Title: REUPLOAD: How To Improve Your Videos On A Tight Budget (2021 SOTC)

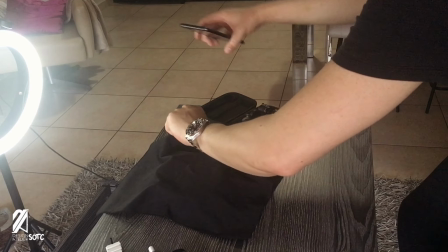509s
When shooting a subject, think about what your next shot will be.
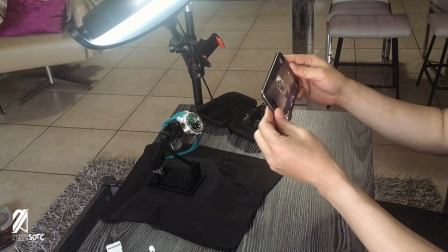514s
Now end your current shot with a movement that you will begin with your next shot.
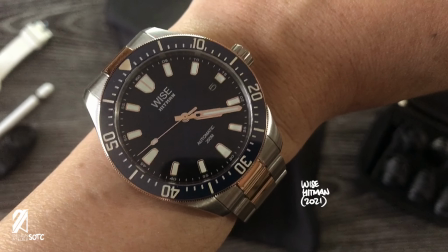520s
These simple movements are entertaining and nurtures your creativity.
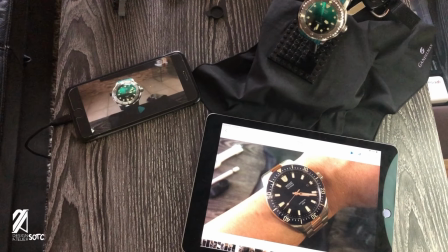527s
Transitioning from device to device is another important thing to keep in mind.
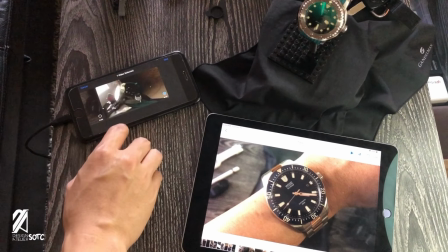531s
Since I'm using iOS devices for the majority of my daily tasks, it makes perfect sense for me to keep in that same technological ecosystem.
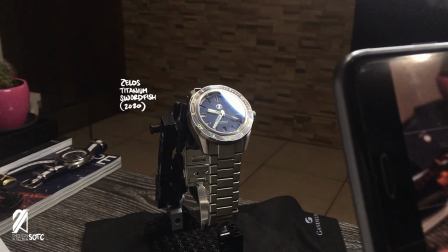540s
It makes it near seamless for me to work on my videos. I can shoot something and immediately send it to my iPad for editing.
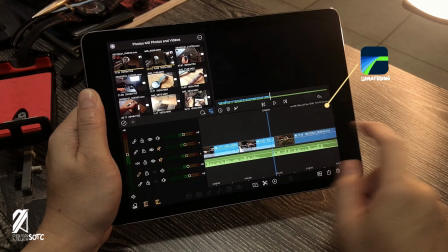548s
The less the apps to work with, the faster I can get my videos out there. I use lumafusion in editing my videos.
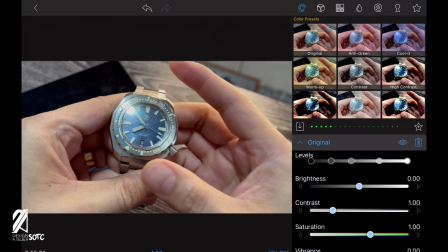556s
I found it has all the tools I need and it's easy to learn. One example is when editing my audio to my footage.
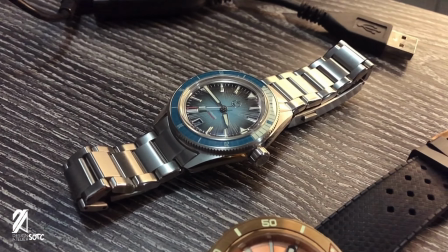567s
I make use of a cinematic technique called the J-cut.
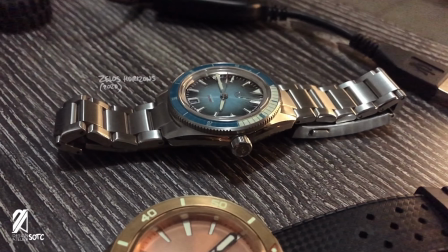570s
It seems logical that when you cut your footage, you also cut the audio in the same timeline.
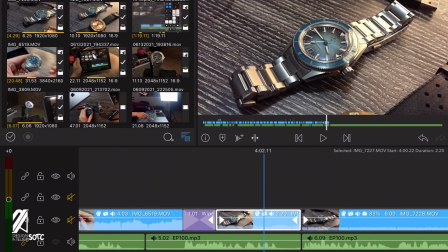577s
In a J-cut, the audio plays first ahead of the video, or vice versa. This creates a connection between the two scenes. It's a small and subtle thing, but it makes a big difference.
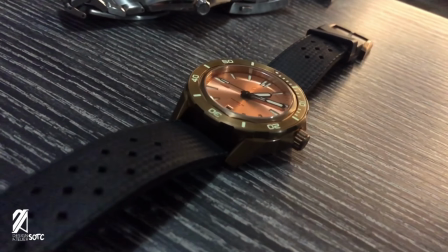590s
Do not neglect the value of using sound to your video.
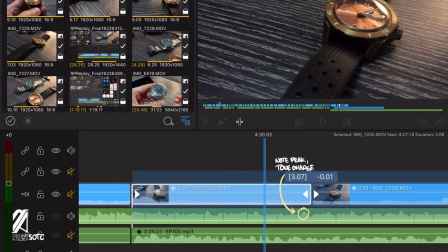594s
In sound design, I would also typically look at the big changes in the audio and use this as places where I would cut my footage.
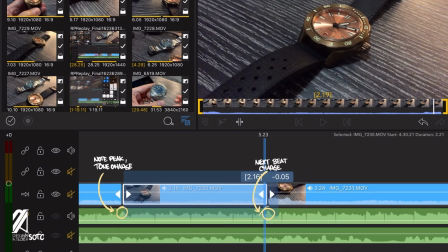603s
This makes it seem that the footage is in sync with the video.
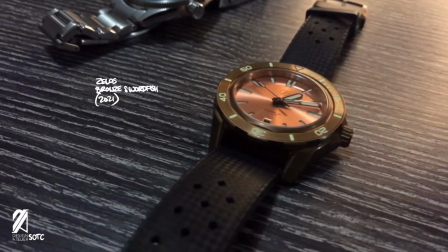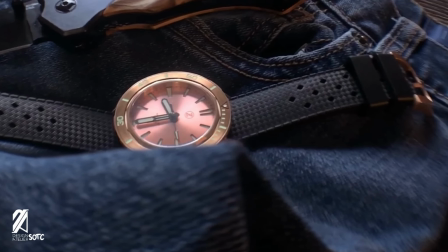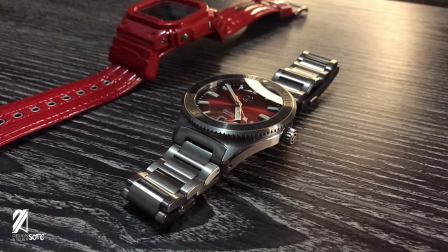620s
Another thing we can now take advantage of is the use of green screen or blue screen in some footage.
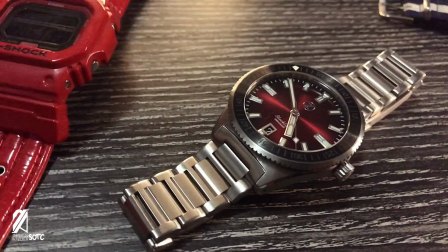627s
These mobile editing apps are now powerful enough to use green screen on them.
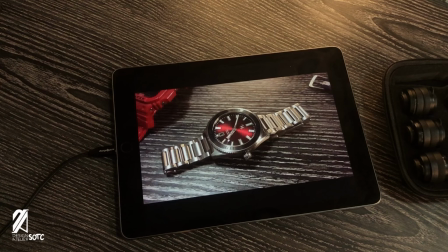632s
One of the more complex shots I've done before is pulling a watch from the screen.
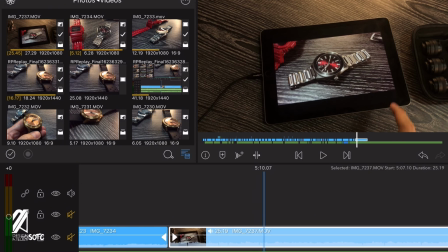642s
Here, I began with swiping my finger on the screen to show the green screen.
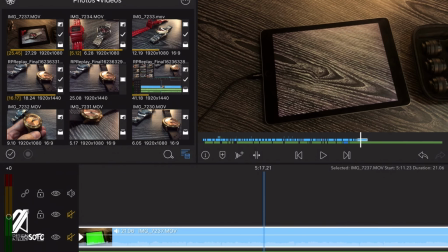647s
I quickly removed my hand out of the shot to give myself options to cleanly transition to the next shot of the watch.
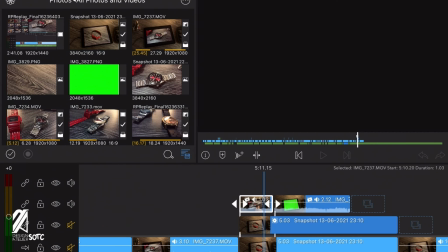657s
I would then cut this on the editing room by superimposing the screen on top of the green screen part of the footage.
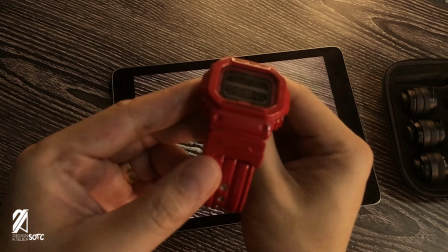667s
There are other ways at adding graphics to your video production.
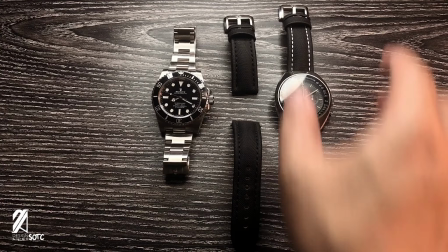673s
But since I'm already using Procreate to draw and create graphics, I opted to design my whole video presentation around these two apps.
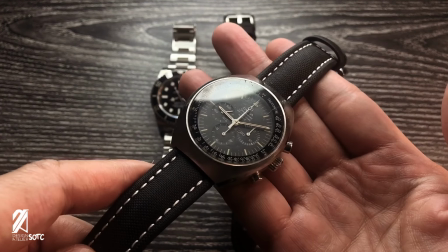681s
When I shoot my footage, I follow my script and hold my pose on certain parts that need some graphics.
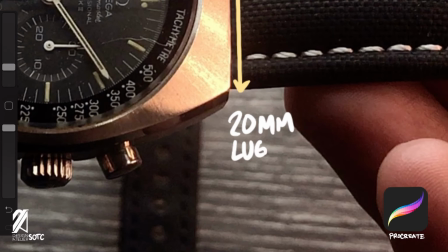689s
I would then draw the graphics on Procreate and then send it to lumafusion.
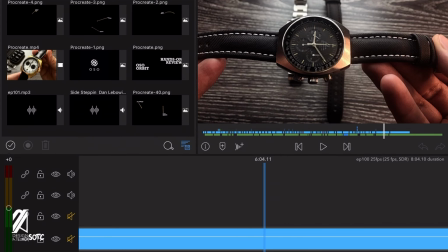695s
Once in lumafusion, I would then try and track the graphics on the footage.
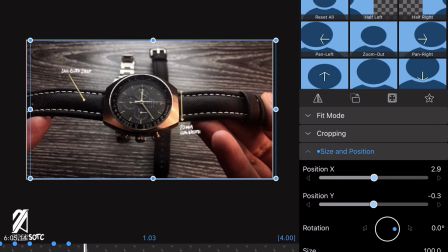700s
It all seems to be a lot of work, and to some capacity you thought right.
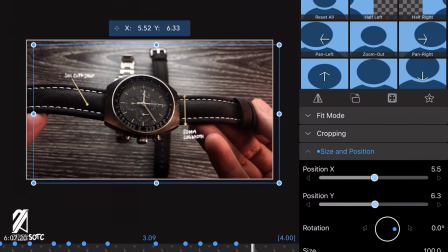705s
But after making 100 episodes of these, I'd like to think that I'm getting better and faster at it.
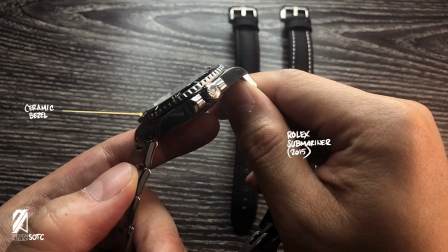716s
The most important thing for me is the fun that I'm having when I'm looking at the new ways to shoot these subjects.
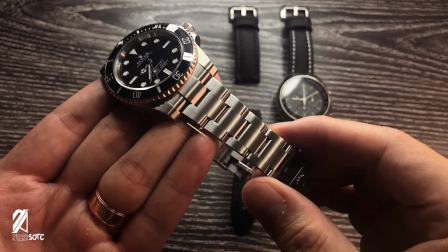723s
Just looking at how I used to produce this content compared to what I can do now is just cathartic.
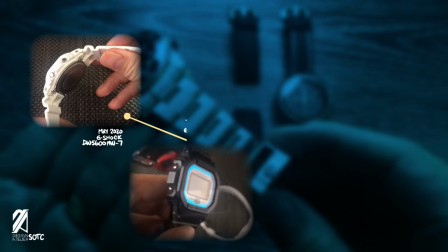733s
Looking back at my collection, it reminded me of the journey at how the channel grew in just a few months.
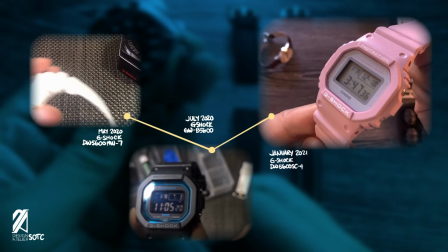740s
The channel was created to tell interesting stories in small and short notes from a designer's standpoint.
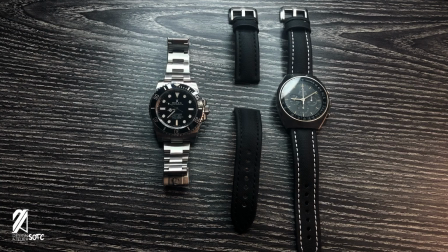747s
Oddly enough, Cobbs here represents the cobbled up and improvised nature of the channel.